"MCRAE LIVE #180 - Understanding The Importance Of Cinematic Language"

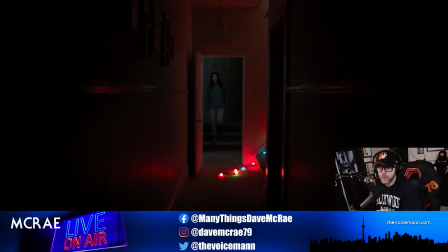She is leaving one sort of realm and entering another. And then, of course, when we get to the stairs, oh, not that one.
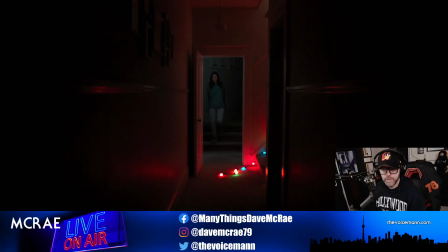This one, where'd it go? Did I not get it? Oh, maybe I didn't. Maybe I didn't put it in. I guess I didn't put it in. But anyways, when we get to the stairs, which is like which is like my thumbnail, it gets really, really red, right?
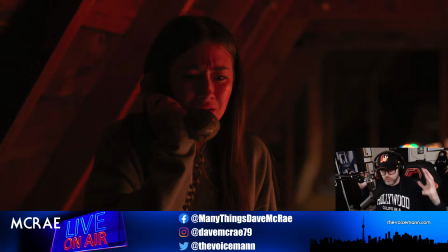And then of course, when she's actually in the attic, there's this nice red. Gone is the, the coolness. Gone is the, the blues and the whites, and now we're quite saturated and rich with evil and red,
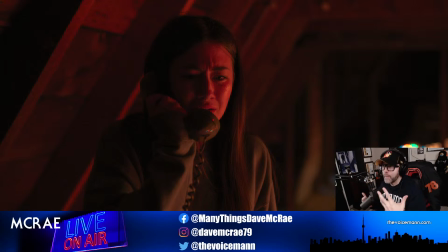because now she is in the attic and she is coming face to face with her grandmother's chilling Christmas past, right? Billy. You know what I mean? And all that is intentional. Now, again, when you watch the movie, you're not necessarily thinking of these things consciously, but by doing this,
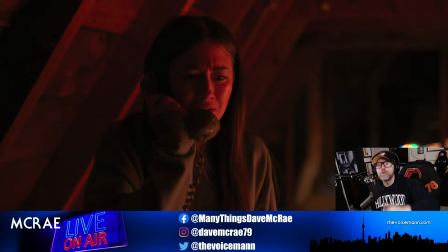whether you realize it or not, we are making you feel a certain way. We are making you feel a certain way when you watch these scenes play out. That's cinematic language. Of course, I'm talking about it being used through lighting.
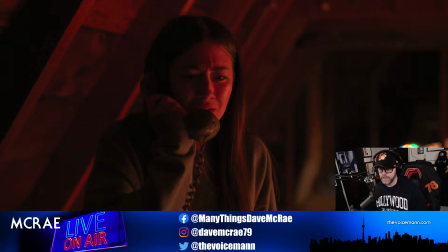There's other ways you can convey cinematic language as well, not just through the use of lighting and light and shadow, but this is one big way, obviously, that it is used in horror movies, or should be used in horror movies, right? Very important. Very important.
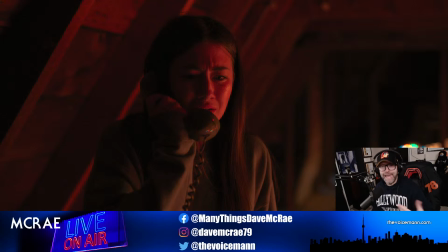Another way that you can convey cinematic language is through the use of camera movement and how you're telling the story through the lens. So for example, let's go to this clip here. You remember when I was talking about the dining room scene, right? The dining room scene, which I think is, one second here.
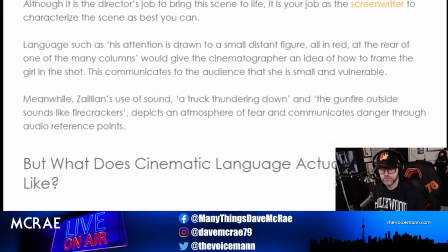Let's do this and this and this and go back to, I think it's this one.
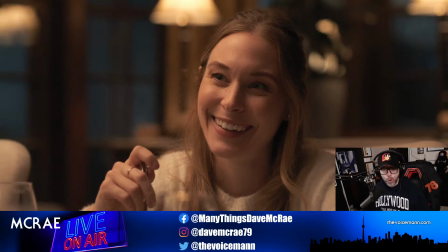Yeah. You remember that things were nice and warm and cozy and all that kind of stuff. And we were in a 3-shot, medium close-up of the 3 ladies. And we stayed there until we got to, until Sam started talking about the thing that's been bothering her lately,
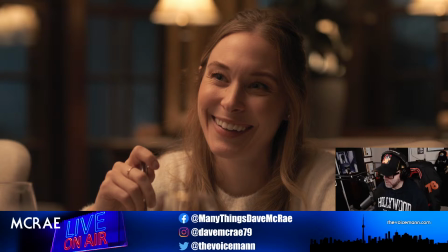which is her grandmother started to have doubts, right? Well, what happened during that? Did we stay in the 3-shot? We could have. We could have stayed in the 3-shot. But we wanted to have the audience feel something a bit different, right?
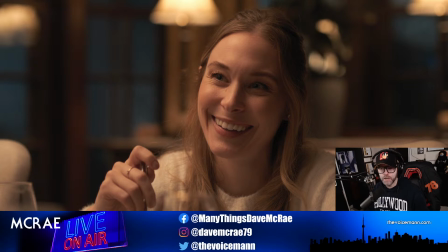So what we decided to do is we actually cut to this here.
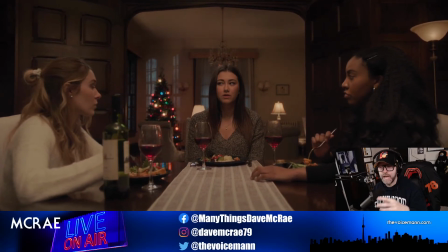Sam begins to actually, the camera, which is attached to a jib, is actually tracking across the table.
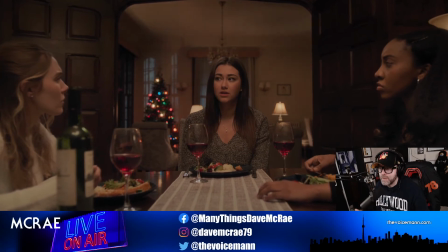It's as if we are another member at the table, and because of the movement of the camera,
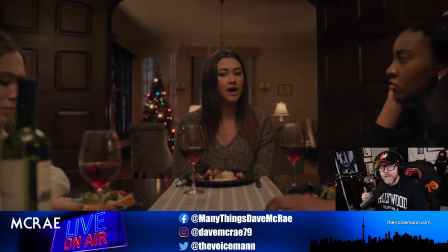and it's slowly moving towards Sam, it is we as the audience slowly leaning in.
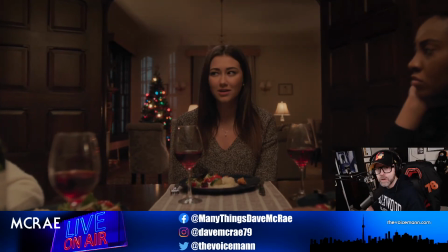We're leaning in towards Sam to listen to what she's saying. This is really important now.
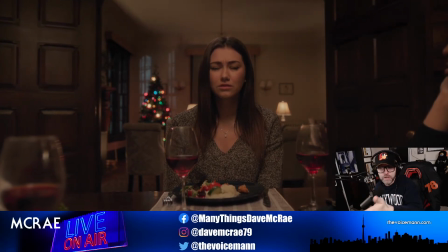This isn't just, we could have done this in the 3-shot. We could have done this as a medium close-up, but we didn't.
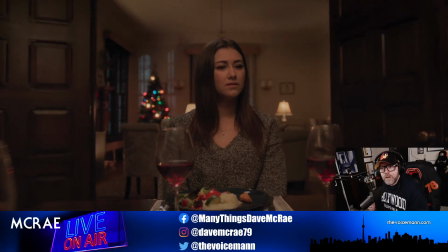The camera's tracking in towards Sam as if we are leaning in, listening very carefully. This is telling the audience to pay attention to what she's saying.
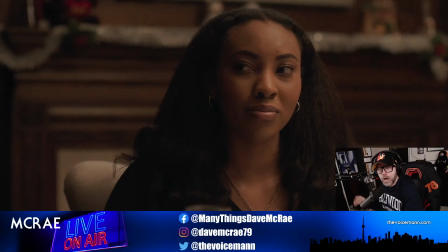Shh, quiet, turn off your phones, don't fart, stop chewing the popcorn, listen to what she's saying, right?
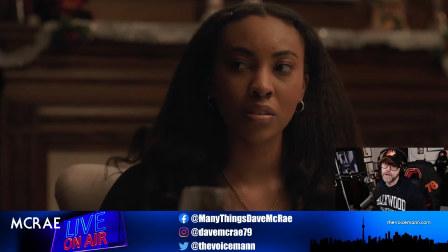That's cinematic language.
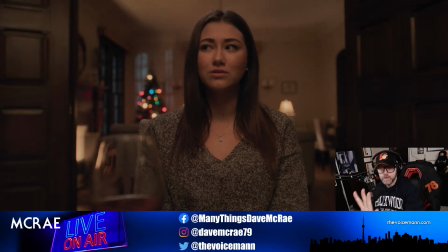And then when she stops, of course, the camera stops and goes back to the 3-shot.
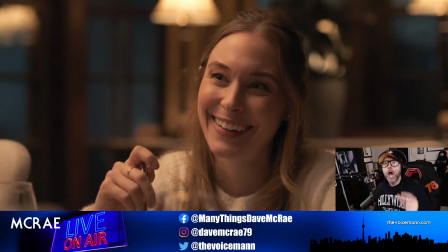Now, that might not seem like a big deal, but the difference that creative choice made in terms of going across the table as opposed to just being static on her
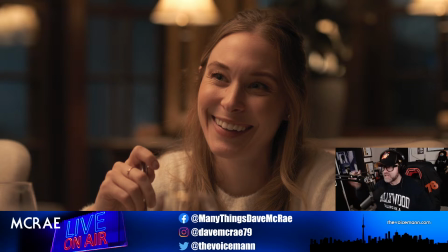and her reciting the same thing, but just static in the medium shot, is night and day.
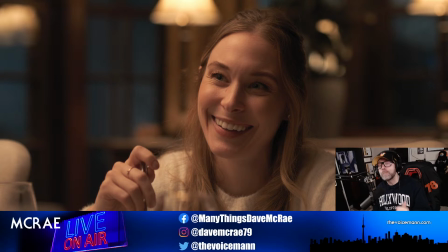There is a different feeling you are conveying to the audience, a different level of importance that you are conveying to the audience. And that's what it's all about, telling the story through the lens.
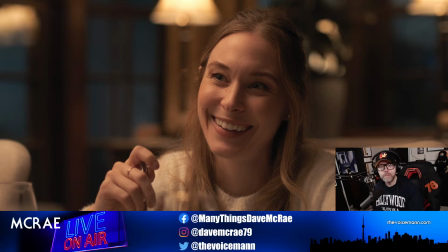I want my audience to feel this. I want them to think this or feel this consciously or subconsciously, whatever the case is. Another example would be when we are in the living room. And not when the 3 girls are there, but when we first arrive to the house, right?
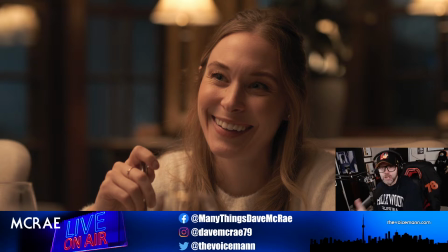Sam walks into the living room. She looks at the ornament on the tree. And then as she's walking over to the fireplace mantle, right, the camera is tracking. It's on a Dana dolly and it's tracking right to left. And in the foreground, we see the black rotary phone, the back of the black rotary phone.
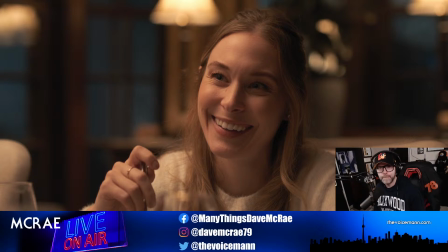Well, did we just do that because it's a cool shot? No. Is it a cool shot? Yeah, sure. Sure, it's a cool shot. But that's not why we do it. That's not our intention, right? That's not why we wrote it that way, right? We are conveying a very specific thing.
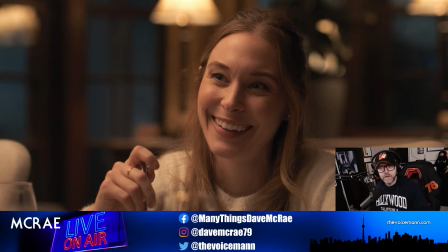Even if you're realizing it or not consciously, it's having an effect on you. And of course, I'm talking about this one right here.
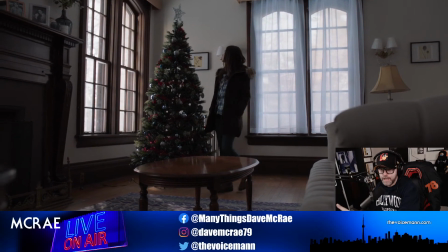So the camera's on a Dana dolly. Now it's tracking right to left, as we follow Sam.
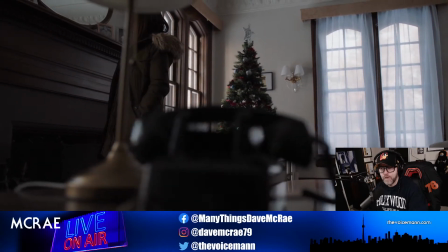And there we are. There's the phone, the black rotary phone, right? The black rotary phone, and there's Sam.
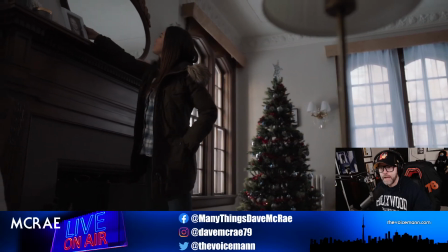Now,
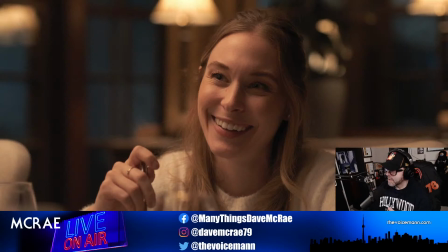what I want to ask the chat room. Not too many people watching today. Not surprised. Most people don't care about this stuff. But I want to ask the chat.
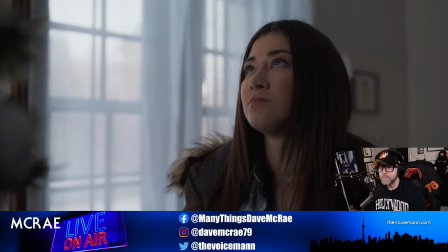What do you see here? When I play this, it's a cool shot, sure.
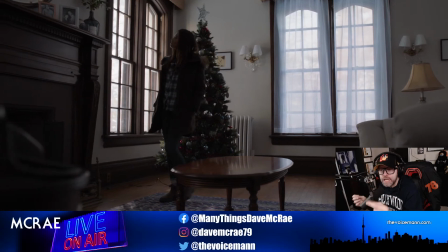But what is the cinematic language that's happening? What do you see here? What are we trying to convey?
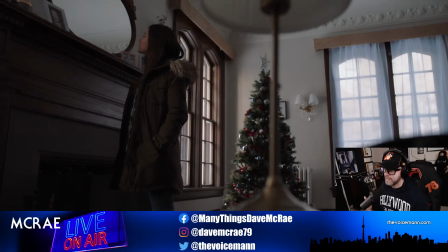There's the phone. What is it doing? The phone doesn't ring. It doesn't ring.
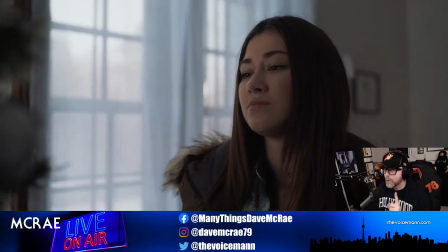Sam doesn't answer the phone. What are we doing? Let's see if some of you get it.
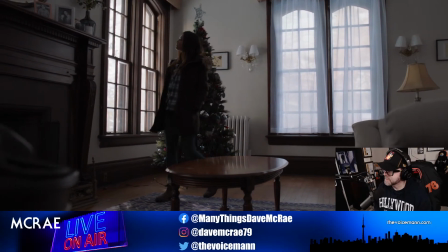Take a guess. What is this phone do? What's the point of this? What's the symbolism here?
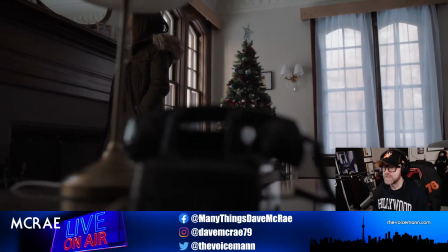What's the symbolism?
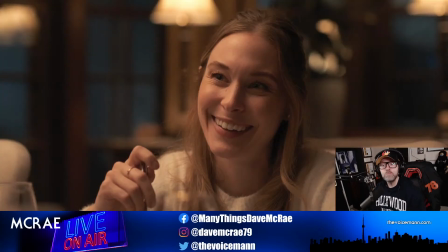We'll see. Impending doom. Pretty good, Robert. Pretty good.
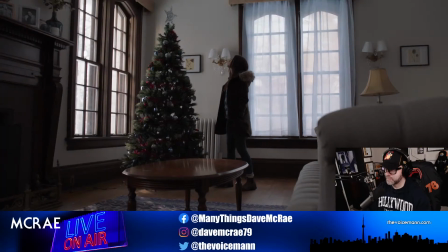Yep. For sure. That's pretty good. Yeah. Impending doom.
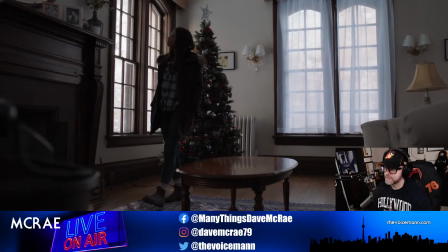Yeah. That's foreshadowing, right? Robert's got that. The danger that's awaiting for them.
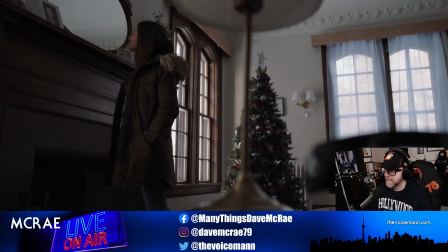Yep. Very good. Very good. It feels like her grandmother's ghost is watching over her.
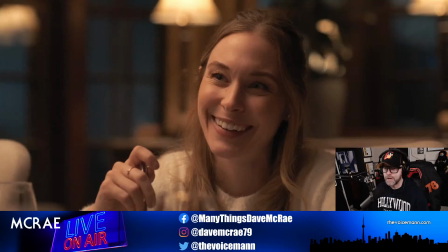Oh, a little bit. Yeah, that'd be more from the photo, maybe not necessarily the phone, but that's cool. Foreshadowing. Right. Exactly. Right.
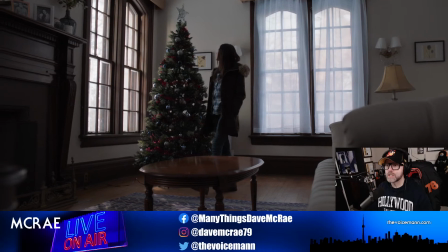Now, think of how dull this shot would have been if we just suddenly cut from Sam at the tree,
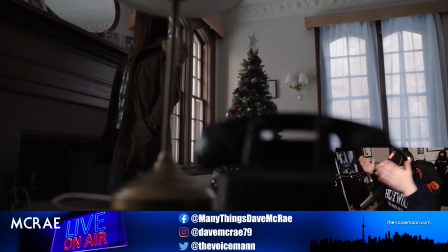because we could have cut from Sam at the tree, right? We could have cut. She's at the tree, right? So hang on.
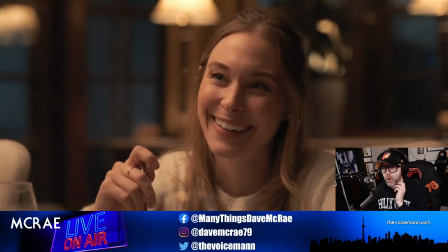We see this shot. Oh, it's got to go through its thing. So we see this shot here.
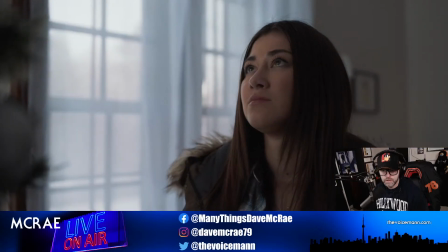Oh, wait. So where are we here? Why am I not? There we go. Wait, let's go back here.
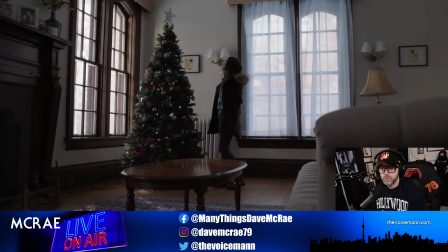So we see this shot. Oops. There we go.
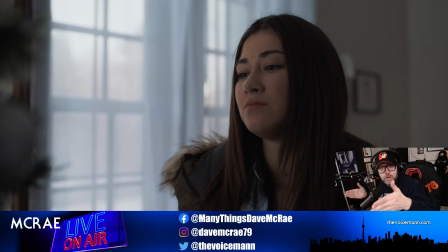So we could have cut from here and then just cut to maybe, I don't know, another shot that didn't show the phone and just have Sam walk over to the mantle. Or we could have just tracked her backwards and walked her over to the mantle, right? There's many ways you can shoot a scene, but it's what are you trying to convey to the audience?
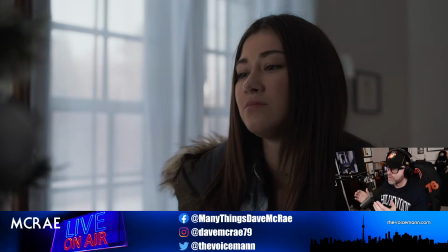What do you want the audience to feel? We got reflecting. We got evil is out there. Nerd report. Very good. Lewis, my man. Fuck Lewis. I love you. I got to get you on the show, Lewis. You're amazing. Lewis, it's great to see you. Right. Evil is out there. Foreshadowing, pending doom, right?
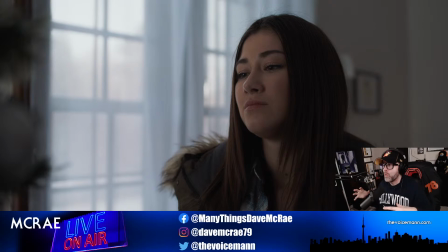When we were writing that scene, what we were as directors and as writers, what we were thinking as we were writing that was we knew the audience was going to go, oh, there's a rotary phone. Oh my God, right? We knew that some might think, is it going to ring? Is it not going to ring? Right?
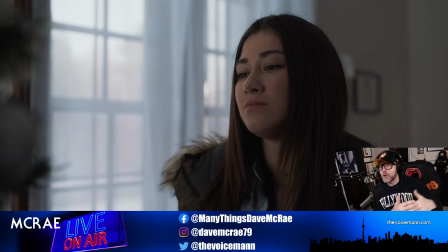No, it's through in a certain level, in a certain way, it was Billy's there.